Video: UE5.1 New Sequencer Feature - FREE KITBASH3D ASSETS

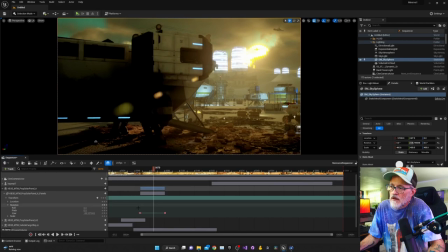So as you can see, I have a start here and an ending here,
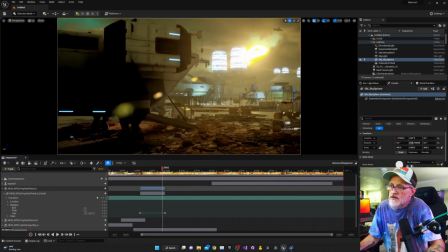and I'm changing the yaw of this so that it rotates as the camera is panning across, just to kind of show some movement,
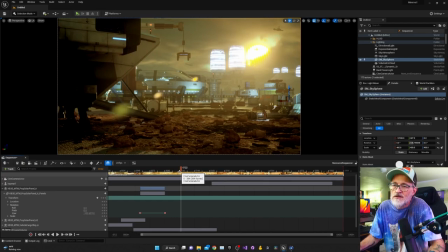you know, in addition to the camera movement, to show that this is a real world and it's active and it's, some things are going on.
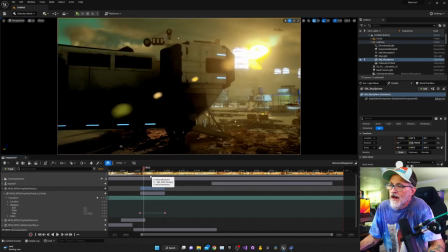So as I change the camera angle a little bit, they kind of happen a little bit early. Like I'd kind of rather them happen like right here instead.
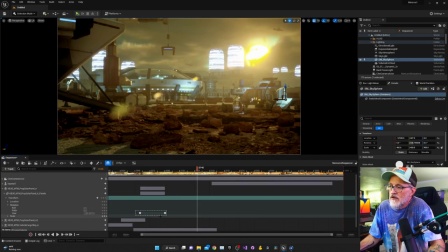And so before, I would have to select both of these and I would have to move them and maybe potentially move some other things around. If I had multiple key points in this, I may have to do some more adjustment. But now it's as simple as I can grab this thing right here, and this is the entire keyframe segment.
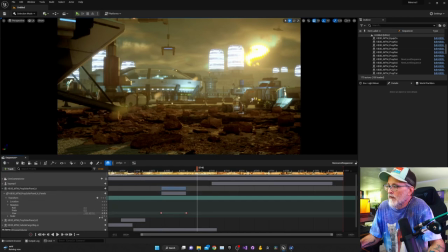And so I can just move it, you know, maybe to here. I can move this other one to here maybe. Let's see. I can even grab it and stretch it, and you can see it moves this other keyframe.
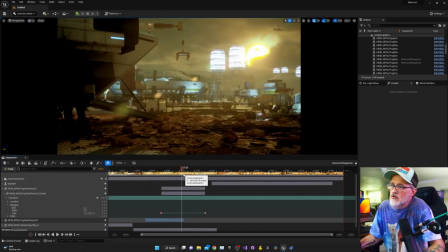So humongous time saver here for me. And so now, as you see, as it pans through, there's a little more motion as they're in the center of the screen before they go out of focus there.
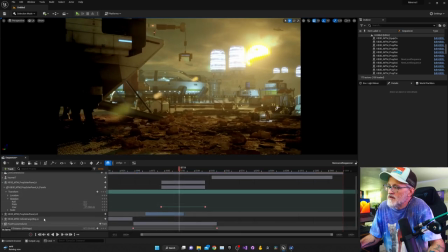Let's see, another thing, I'm automating that focus here with the post-process volume, with the focal distance setting. I wasn't really able to get this to work with the
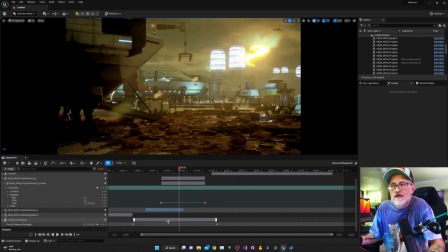work by itself with the focal distance on the camera lens, so I had to also add in this. This is probably something that most of you already know, but it was kind of new to me. I had to use both of them in conjunction to be able to get this depth of field effect.
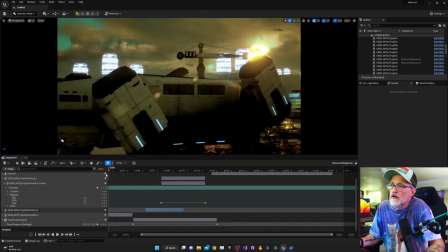But as you can see, it starts here on the ship, and it's raising its engines up.
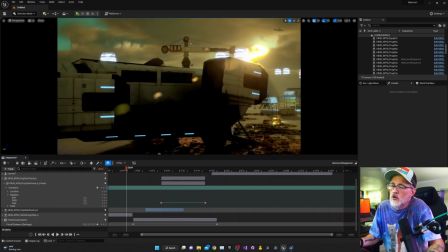I want to have a little bit of steam and some turbulent displacement going on here for all of this.
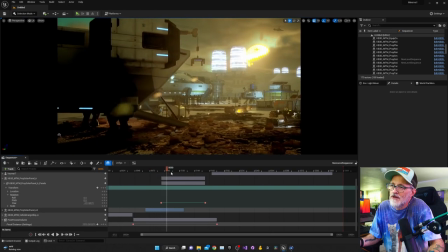Still working on how to do that with Unreal Engine. Have some more motion, have some more
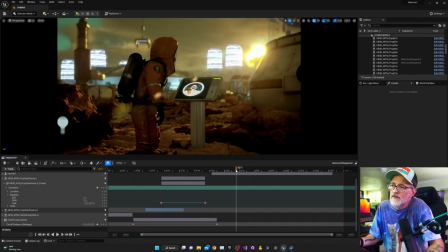steam, some other things, some more just atmosphere dust or something maybe going on here to make it a little more believable as it pans through.
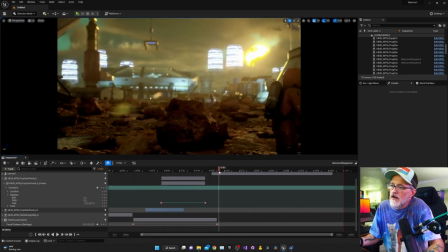Let's see, like right here, I've got the focal distance to where it's now on this worker.
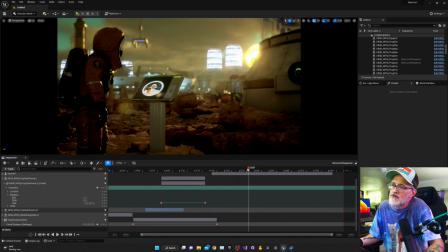And so, as you see, he becomes in focus along with the screen. And so, this is the main focal point of the rest of the little video clip.
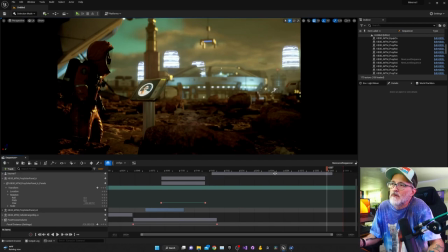Like I said, he's going to reach up and press a couple of buttons. And you see, this looks pretty nice back here, this kind of blur. Some of this is a little odd. I think it's because of the bloom settings that I have in the post-process volume. I need to go through and adjust that out a little bit more. But all in all, I think it's coming along pretty well.
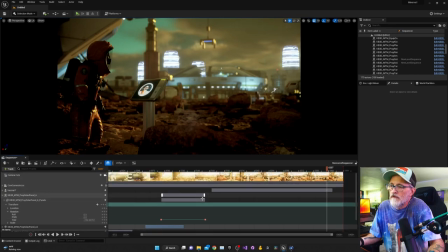I really just kind of wanted to show off this new thing in 5.1 of these keyframe ranges, segments. I don't know, whatever they call that. But anyway, I'll learn more things about 5.1 and I'll make some more videos.
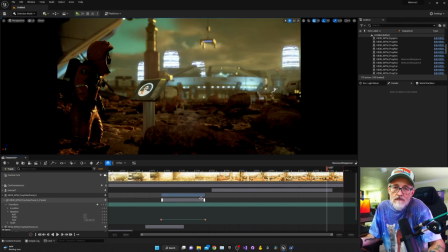So if you have any questions about this, make sure you leave any questions or comments in the comments section. That's what that's for, I suppose. And I'll leave some links in the description how to get this free kit. And guys, go make something cool out of all this. Thanks.